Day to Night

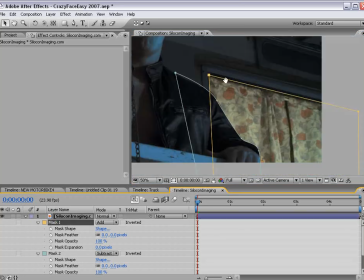(16:20)
So you can work on getting this mask to follow the window really well.
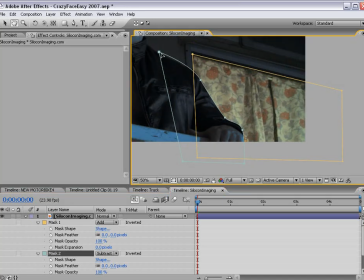(16:24)
And then once you're done, then you can take this and use it as the obscure mask to be able to take away parts where somebody crosses. So that's the proper way, trust me, it's the best way to do it.
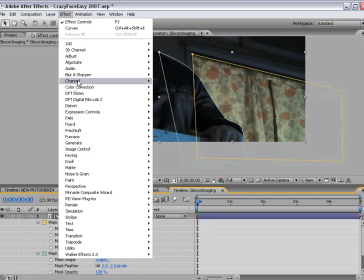(16:37)
mask there two pixels and what we can do is brighten this window up so I'm going to bring the curves adjustment up and remember
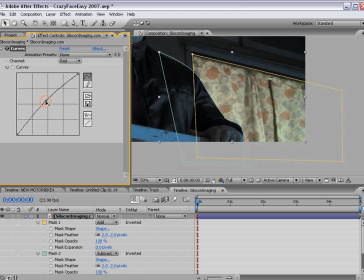(16:45)
incandescent light is kind of orange looking so we'll bring the red up and we'll go to the blue channel and bring the blue down kind of create sort of
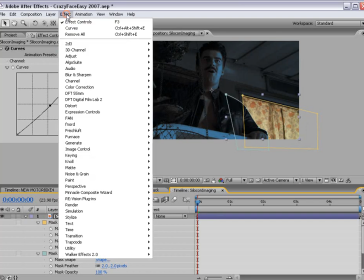(16:53)
a nice bright looking window and then we can choose effect stylize glow and
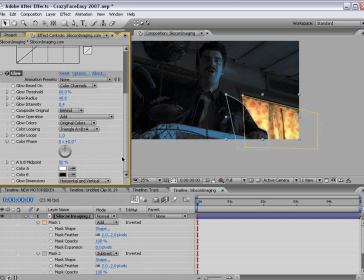(17:00)
increase the radius but bring the brightness down and that sort of creates a light coming from inside their effect.
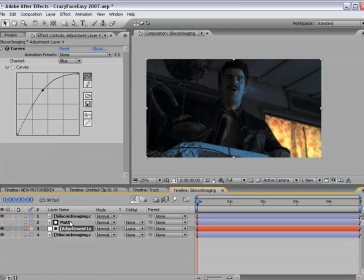(17:09)
And then at this point we can then go back to the adjustment layer and change the color to more of a red color because now we have a light source that could be bouncing on his face.
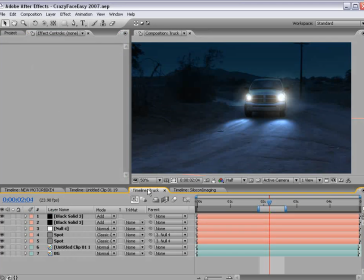(17:21)
So as you can see the basic technique is pretty easy but as far as taking it to the next level with extra layers and rotoscoping it can be somewhat difficult. Similarly if If you've ever bought a box of cereal, on the back there's these magic eye games,
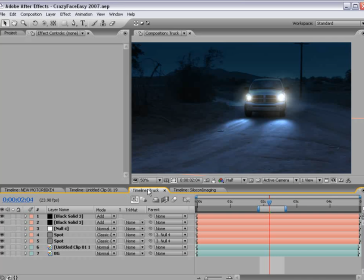(17:37)
sort of like this computer scrambled image, and if you stare at it in a certain way and then bring it away from your face, you can sort of see this 3D shape of a skateboard or something lame like that,
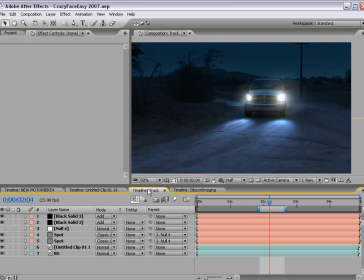(17:49)
and gosh dang it, I could never get those things right. I tried so hard, I got a book, you know, on how to do it. But anyway, my name's Andrew Kramer, and thanks for watching this tutorial slash demonstration.
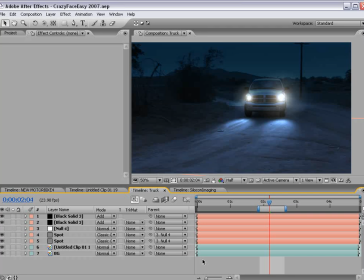(18:07)
I hope you guys will come by the blog, leave a comment, and hey, don't forget to stop by the purchase page, pick up a great DVD as well. Okay, guys, thanks a lot, and we'll see you next time.